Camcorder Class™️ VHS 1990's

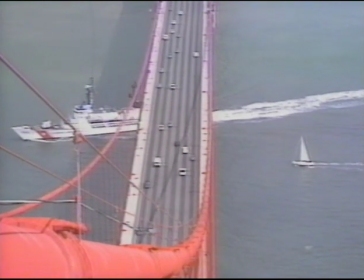(4:08)
What we choose to put inside the frame is what makes us photographers and filmmakers, not just picture takers.
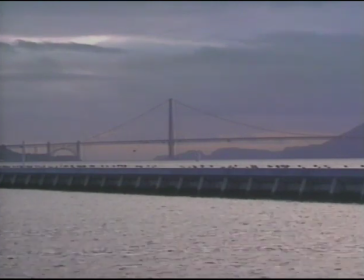(4:14)
People who make good video are people who learn to see the way a camera sees. Before we do that, though, we have to find out how a camera operates.
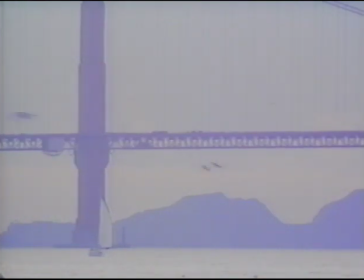(4:23)
Let's take a look at some typical video cam features. The viewfinder is our window.
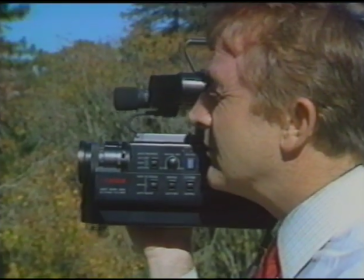(4:31)
We look through it to set a focus, determine our exposure, and compose our picture.
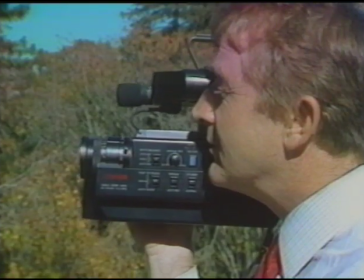(4:36)
What we see through the viewfinder is what our audience will see, and nothing else.
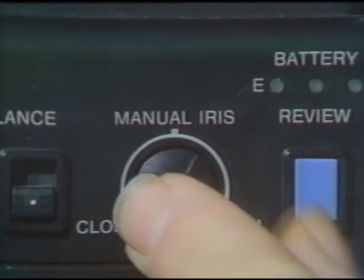(4:43)
Every camera has a lens, and every lens has an iris. An iris is a device that opens and closes like the iris in your eye.
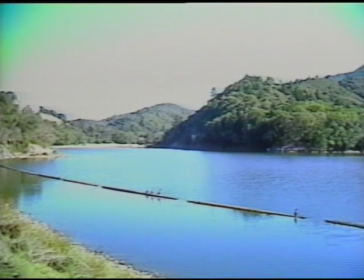(4:50)
The iris admits light. The wider it's open, the more light it lets into the camera.
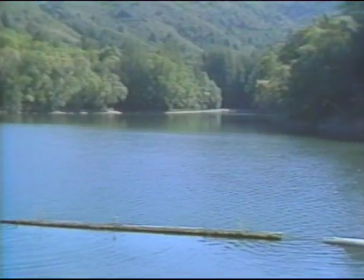(4:56)
The way we set the iris determines our exposure. Some cameras come with an automatic iris that sets its own exposure with no help from you.
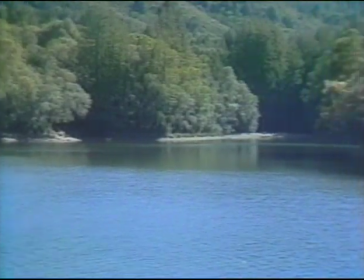(5:03)
But there will be times when you'll want to use the manual iris. Experiment with it and see how your picture changes.
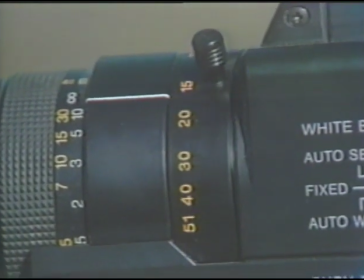(5:12)
Many camcorders have a zoom lens. Zoom is such a wonderful invention and so much fun to play with that most beginners overuse it.
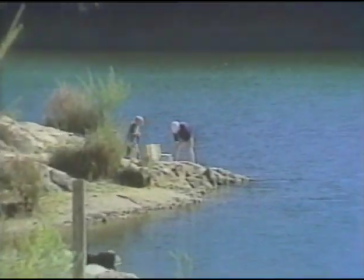(5:20)
The zoom brings a picture closer or takes it farther away. We say it widens or narrows the angle.
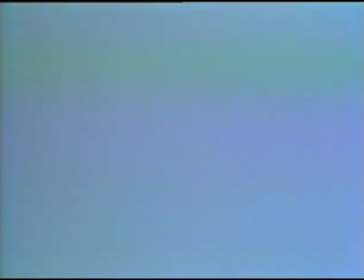(5:29)
To focus your zoom for any distance, first zoom all the way in, then turn the focus ring till you have a clear picture.
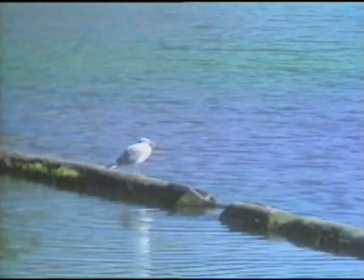(5:40)
Once you've done that, your picture will stay in focus as you pull back.
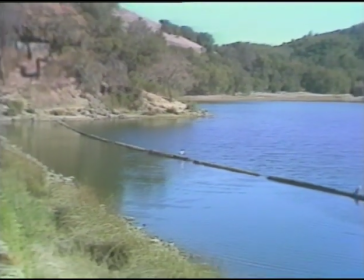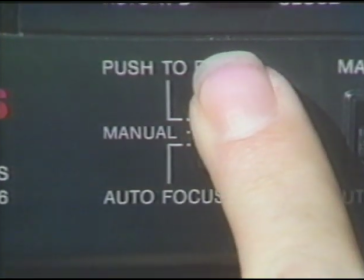(5:51)
Some cameras have an automatic focus feature. Again, there will be times when you'll want to focus manually.
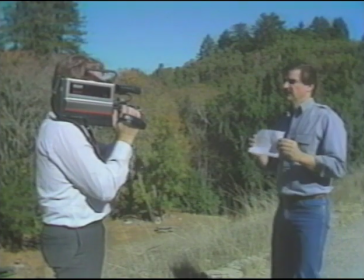(5:57)
More on that later. Before shooting anything, adjust for color temperature using the white balance control.
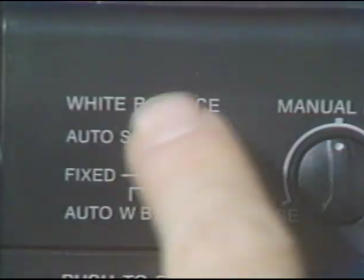(6:05)
Focus on something white and move the white balance until you have a true white.
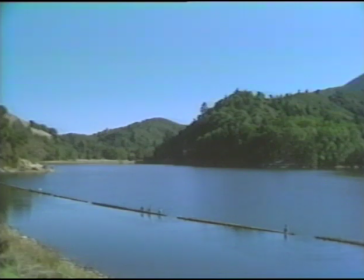(6:10)
Then your other colors will be true. If you forget to do this, you may get a picture that's dominated by red, blue, or green.
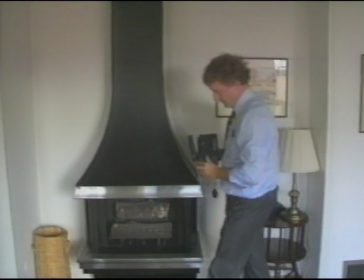(6:22)
Whenever you move from sunlight to artificial light, or vice versa,
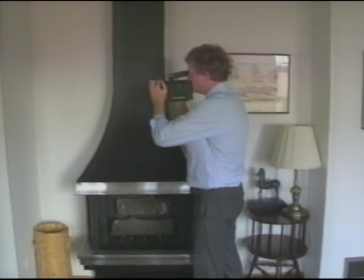(6:26)
or whenever you move from outdoors to indoors or in to out, you must adjust the white balance again.
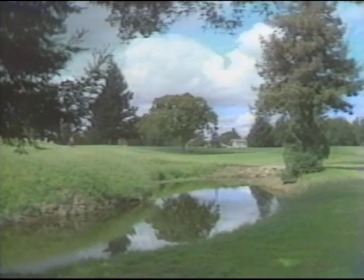(6:34)
Your shots are your vocabulary. The more shots you know, the more you can say in pictures.
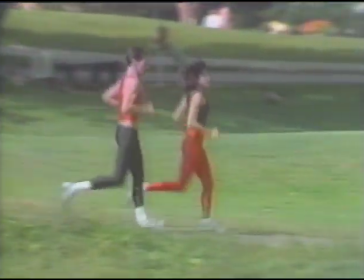(6:39)
Let's learn the basic shots and proceed to some fancy ones.
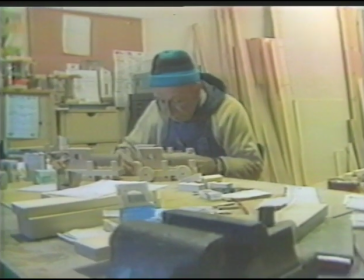(6:45)
Most of the time, we'll begin with a wide shot, often called an establishing shot because it establishes our location.
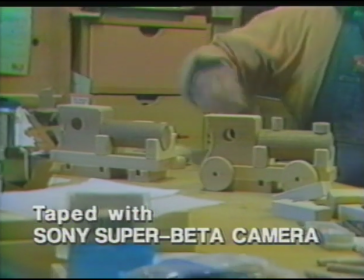(6:52)
A medium shot introduces our characters and tells us what the action is. Medium shots advance our story.
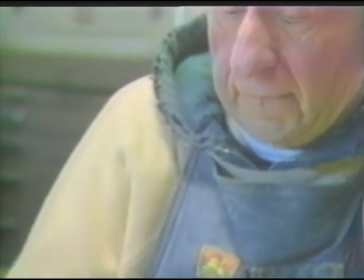(7:00)
A close-up or tight shot reveals character, emotions, personality.
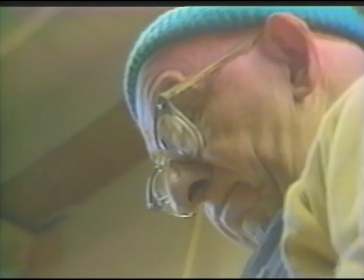(7:05)
A close-up focuses our attention and tells us what's important. A close-up of an object gives that object importance.
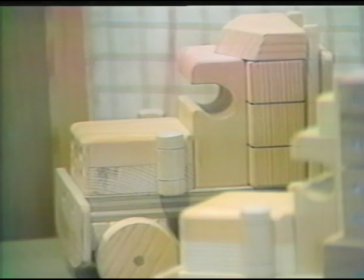(7:13)
So we use a close-up only when we want something to be significant. By varying our shots, wides, mediums,
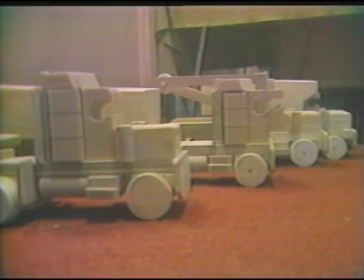(7:22)
close-ups, we give variety to our video and keep renewing a viewer's interest.
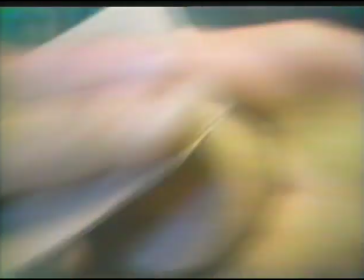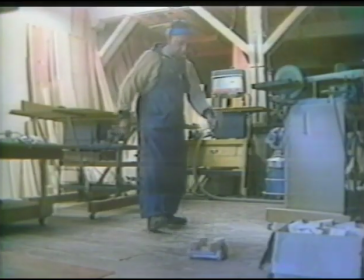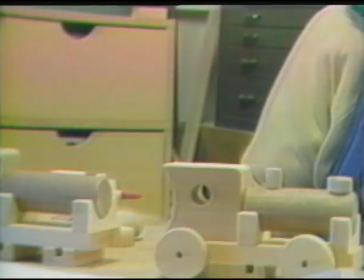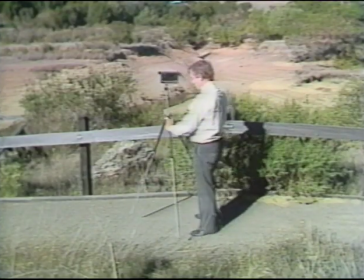(7:45)
Steady, stable shots give a video a professional look. Whenever possible, the pros use a tripod.
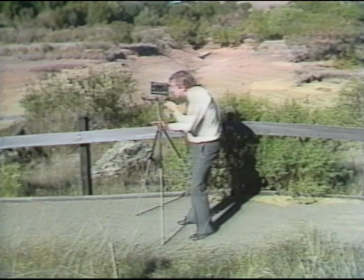(7:52)
Adjust the height of your tripod to give you a comfortable eye level. Frame up your shot, then shoot.
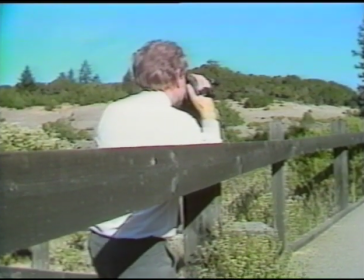(7:59)
When using a handheld camera, use anything handy to steady yourself for a good shot.
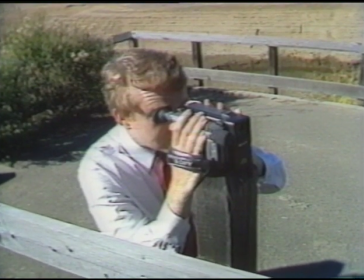(8:05)
A handy fence post can be a made-to-order tripod. Even a convenient rock will do the job.